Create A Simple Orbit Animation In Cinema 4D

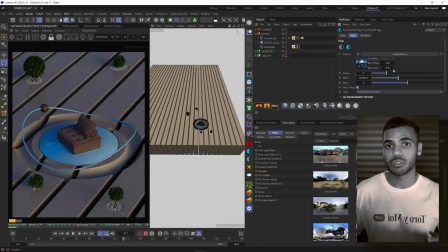So I knew I wanted this to be sort of like an open roof, semi outdoorsy type of lighting. so I added an HDRI to the scene just
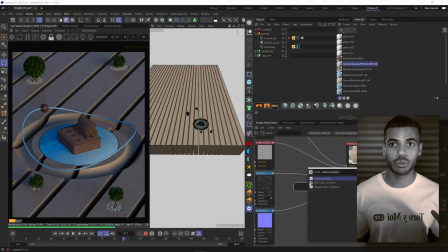to incorporate and introduce some more bluish and cooler tones to the shadows.
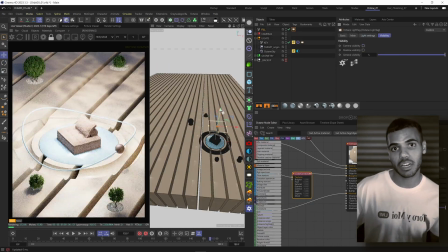The next light I added was a soft fill light in the top left of the screen or of the image.
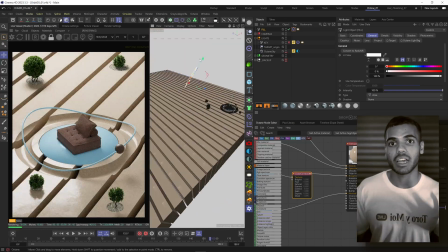This was kind of to help separate the plant from the background and act as a soft rim light just so it wouldn't blend in with the shadows too much.
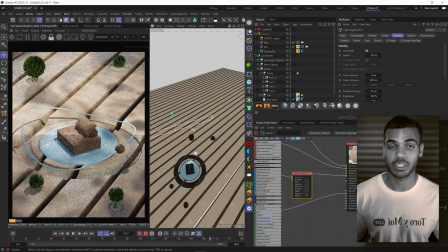Also quickly I turned off the specular visibility in the octane tag of my fill light just
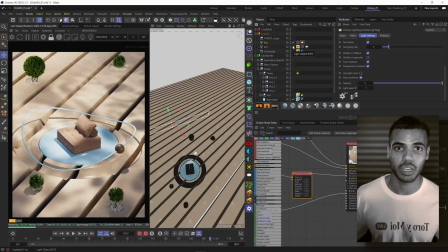because didn't want some massive white specular highlight showing in the final render so
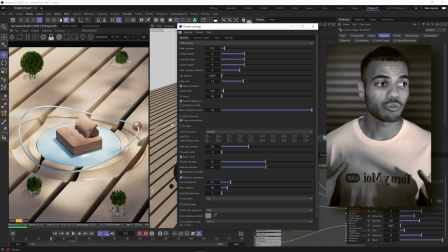lastly the output and render settings the resolution was 2000 by 2500
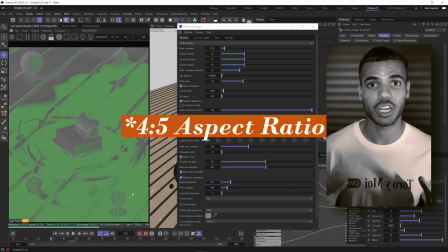which was a 9 by 16 portrait ratio for instagram i had a max
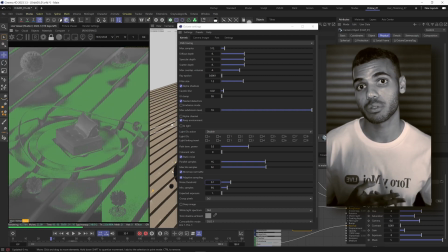samples of 256 and a minimum samples of 64 underneath the adaptive sampling
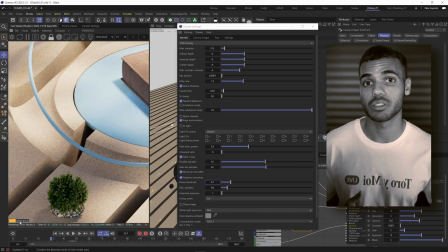section and my error threshold was 0.3 i know this might seem like it'll output
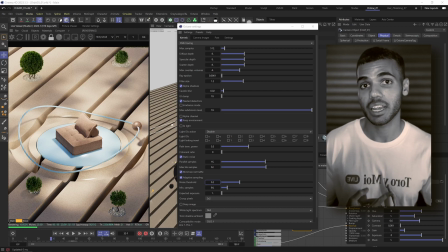quite a noisy image But I did have my denoiser enabled in the octane camera tag I also did a lot of a B comparison and I found that this gave me really good results for a really good render time I think each frame came out to be around 50 seconds So that actually
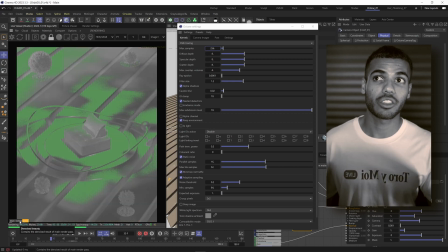meant I could go to the gym render out the six second clip at 30 FPS and then come back and it will be done in about two and a half
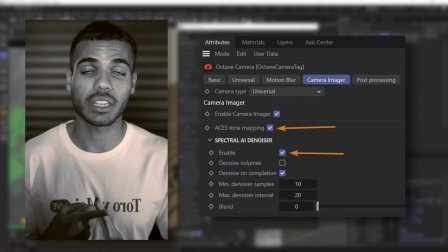hours so like I mentioned I had my denoiser enabled in the camera tag and I also had aces enabled in the octane settings as well as the camera itself as for post production I did put this clip through an AI processor just to double the length from 6
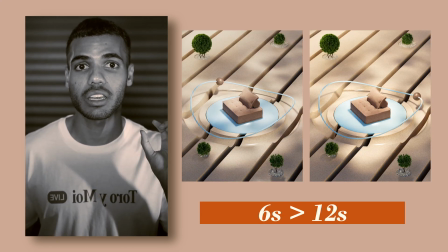seconds to 12 seconds the main reason I did this was just to slow down the animation of the sphere a bit because I was after that calming Zen
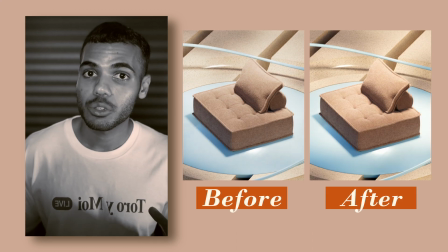type of aesthetic for this piece I also did a bit of color tweaking in DaVinci resolve just really the contrast the
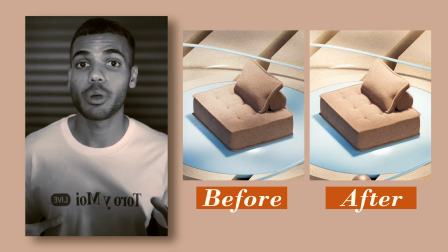gamma and the gain very slightly but i try to do most of my work in 3d so
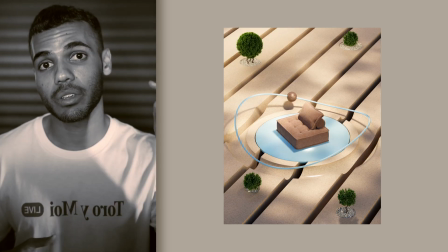that was my workflow for orbit 03 the other two versions can be found in the description below underneath that like button let me know what you
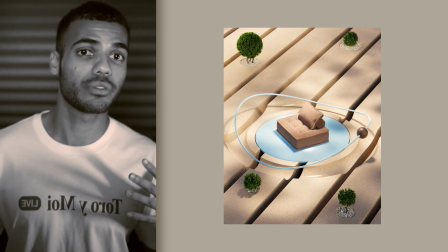think of this video format did i explain things enough was i a bit too fast was it helpful let me know your feedback and i'm happy to
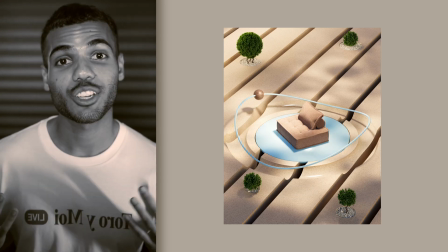answer any questions in the comments below thanks so much for watching i'll see you in the next one peace